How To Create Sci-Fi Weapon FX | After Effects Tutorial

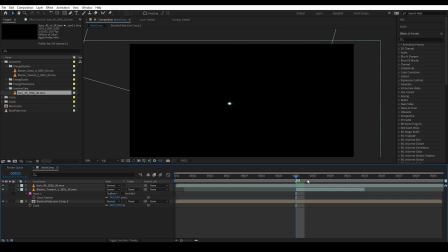[3:26]
and then here we don't see anything just white dots so what we want is to drag the layer timeline and find the time where the lens flare appear there we go this is what i like and then i want to right click
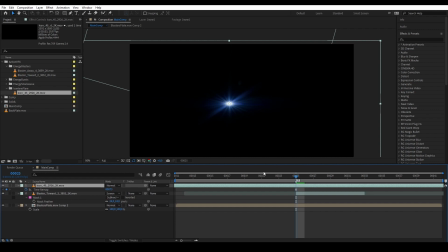[3:41]
time and then freeze frame so now it stays on that frame so now let's remove the black background so let's go through blending mode and
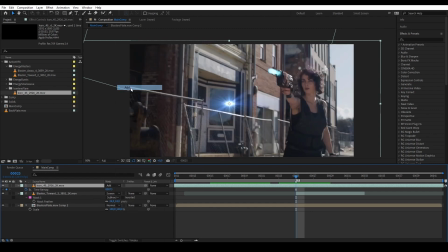[3:51]
actually want to choose add instead of screen because as i've mentioned in my
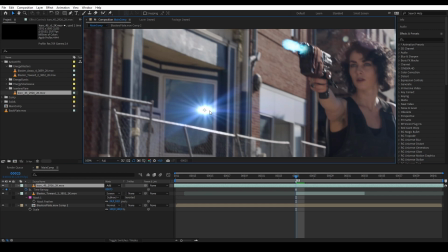[3:56]
other tutorial about blending modes is that in additive not only that you remove the black background you also mix the elements a bit brighter whereas if you choose screen you remove the black background but the brightness
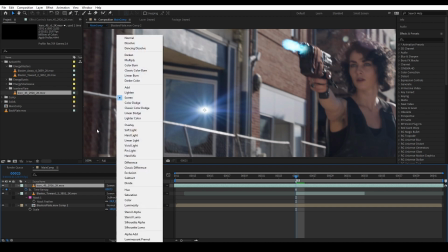[4:09]
still the same as before so i actually want to use add because this
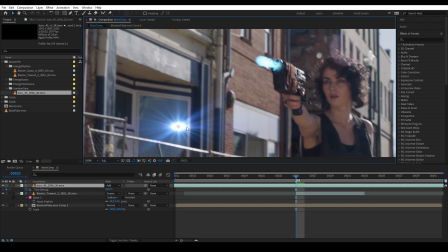[4:14]
is supposed to be high energy muscle flash so i want it to be super bright so let's move it here there we go and then i want this to only appear for one frame so let's go to the part where we want it to appear
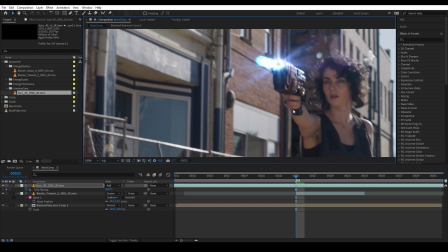[4:29]
here on this frame and then hold alt and open bracket and
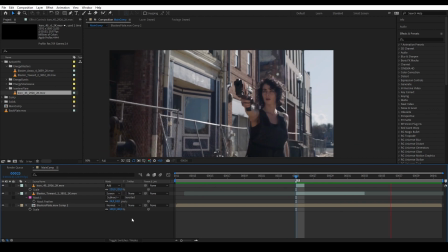[4:35]
then close bracket so now we have our muscle flash awesome so next we're going to do is we are going to add our energy burst that will work as some sort of an after smoke like an afterglow of
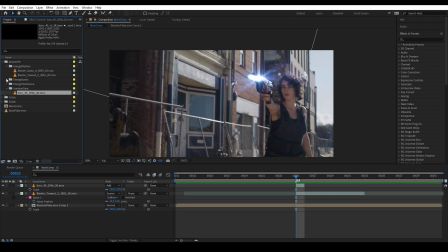[4:51]
the muscle flash so let's go to energy burst and we're gonna get energy burst front there we go and then of course we want to put it below all of our elements and then what we want to do is we want to find a time in the energy burst but it looked most like smoke
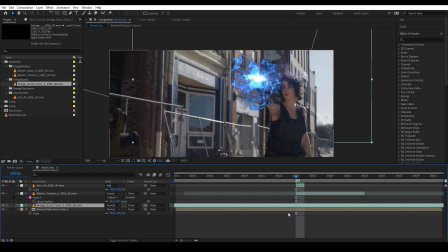[5:10]
so maybe around here so let's trim again so alt open bracket so now the energy blast only starts appearing on that frame and then what we want to do is we want to scale it down and turn the blending mode to screen again there we go so this
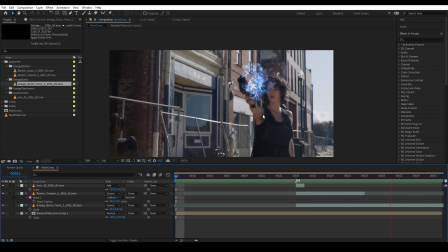[5:29]
is what we have so of course here we see two problems the first problem is the energy burst is going too slow which we will fix and the second is the energy burst is not tracked into the scene which again we
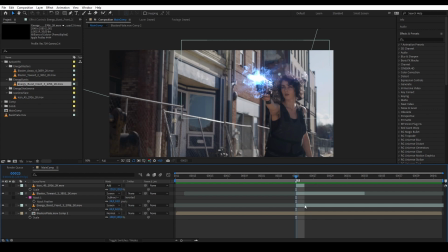[5:44]
will fix later in the tutorial so first let's fix the timing we're gonna go to the energy burst again and we're gonna right click time time stretch we're gonna make it less slow make it really fast so let's go with say 25 there we go so let's hit play again it looks a
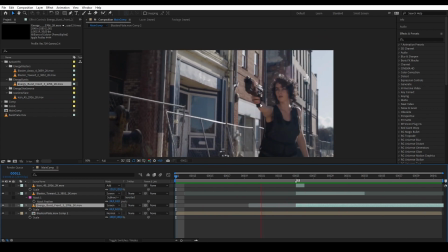[6:01]
bit better now the tracking issue is kind of fixed a little bit but we're still going to fix it a bit better later but it's already looking really good so next what we're going to do is we want to add other effects which is energy shockwave so let's get energy shockwave here and
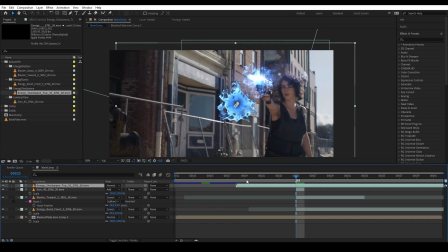[6:19]
then now i want to find a frame at the beginning when the shockwave kind of started forming and then alt open bracket so now this is where it starts and then let's move it here and then put it below everything
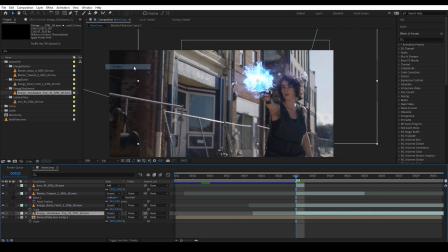[6:35]
and then change it to screen boom so let's play again looks okay but so far the energy burst is a bit again too slow so let's make it faster right click time time stretch
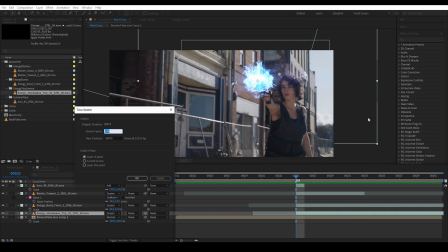[6:49]
so i imagine for this is i want the shockwave to go really fast it's more like explosion instead of like a gradual uh growth so let's change this from 100 to 10 percent so now it goes way way faster than before
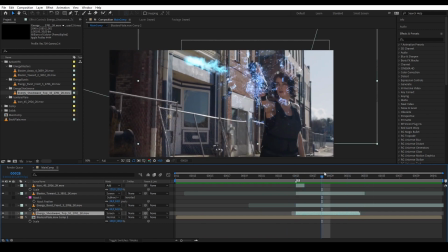[7:08]
and that actually makes the energy more violent then i want to scale it down a little bit